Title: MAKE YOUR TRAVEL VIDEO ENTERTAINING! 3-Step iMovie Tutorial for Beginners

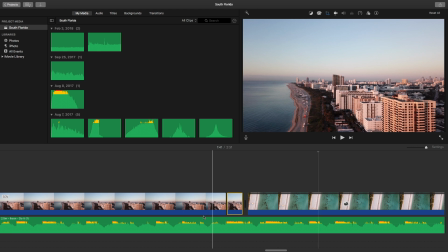And I'm zooming in on the water, so you kind of know you're headed there as the viewer to the water, and then you have this cool, really nice overview shot.
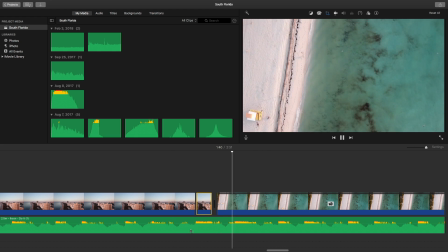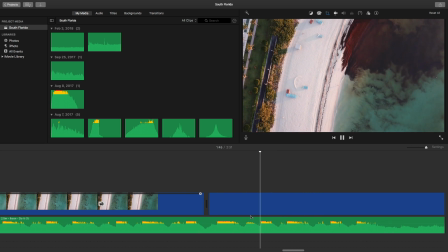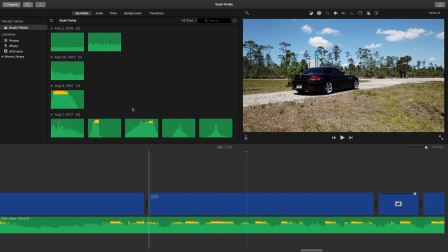And then here I can see again, I don't like this transition. So instantly I'm going in here and I'm looking at what else can I add in.
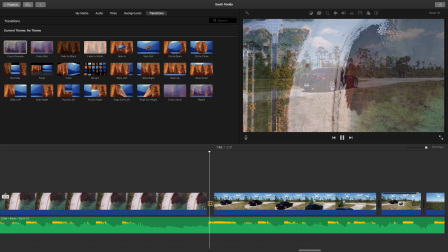I messed with this for a little bit. I kind of edited some of this out here, but I did mess with the length of this transition back and forth, back and forth.
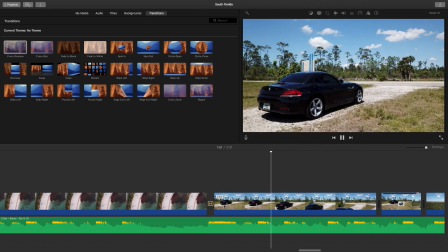That's a lot of editing, a lot of back and forth.
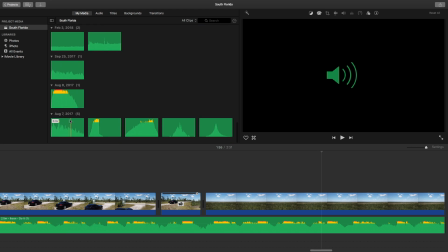So finally I was happy with that, but I felt like, again, the music didn't really have the oomph here sound that I wanted when the drone flies up from the car at such a high rate of speed.
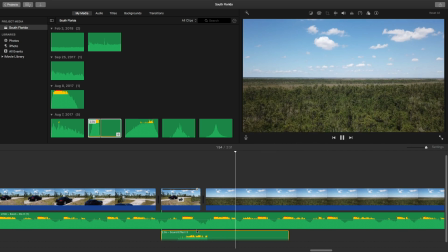So I'm adding in this quick little sound effect here. So that's going to help us understand that this is happening quickly,
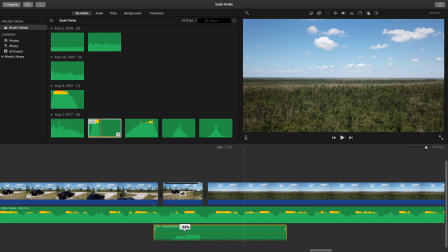help the viewer feel more immersed in the experience of the flying up and the speed at which it happened at.
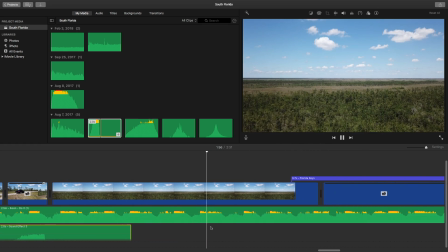And I'm going to continue to watch the video for a couple more touch-ups here, make sure that my fonts are okay,
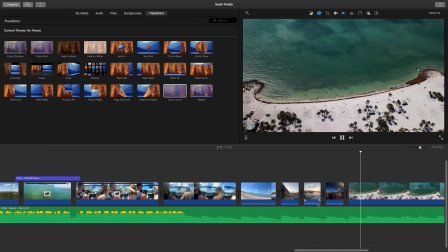my titles are good, and here we are at the end, just making sure this is smooth,
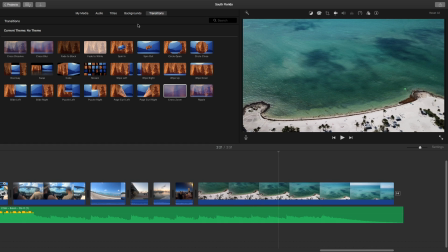just how I like it. I feel like it needs to have a little more background sound.
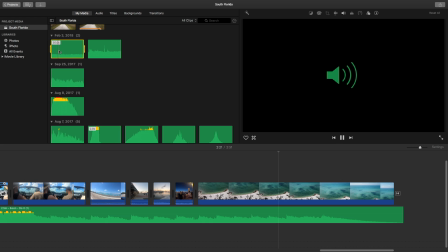So I'll add in the description for background sound. You can go to freesounds.com.
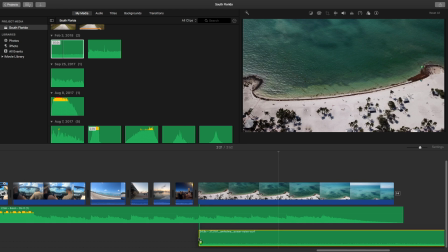So I found a nice sound here, just kind of like a little beachy vibe. I'm going to make sure I get the volume pretty low and have it fade in, fade out.
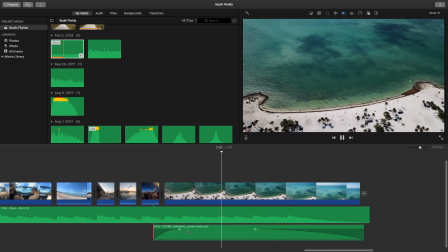Just make sure it doesn't overwhelm the viewer. You gotta always remind yourself these might be playing on loudspeakers.
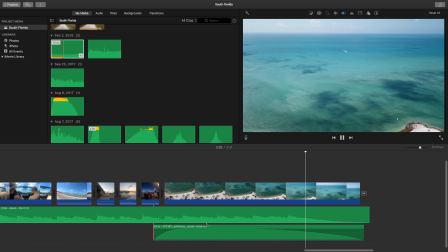And this looks good. I like the way it sounds. I'm gonna shorten it just a little bit, but overall, I'm pretty happy with it.
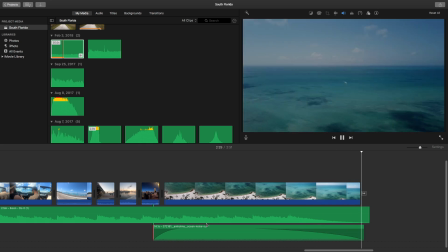And then that is my final video.
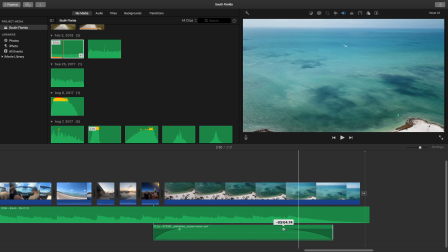So obviously a lot faster, but you can see once you get past that first process of making sure that you get through the clipping out,
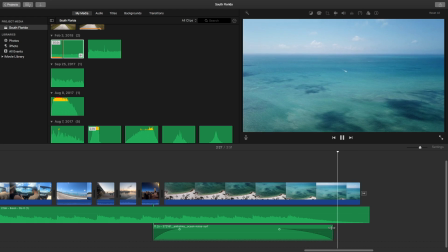figuring out what clips you want, and just finding how it fits with music, then you can make a travel video just like that.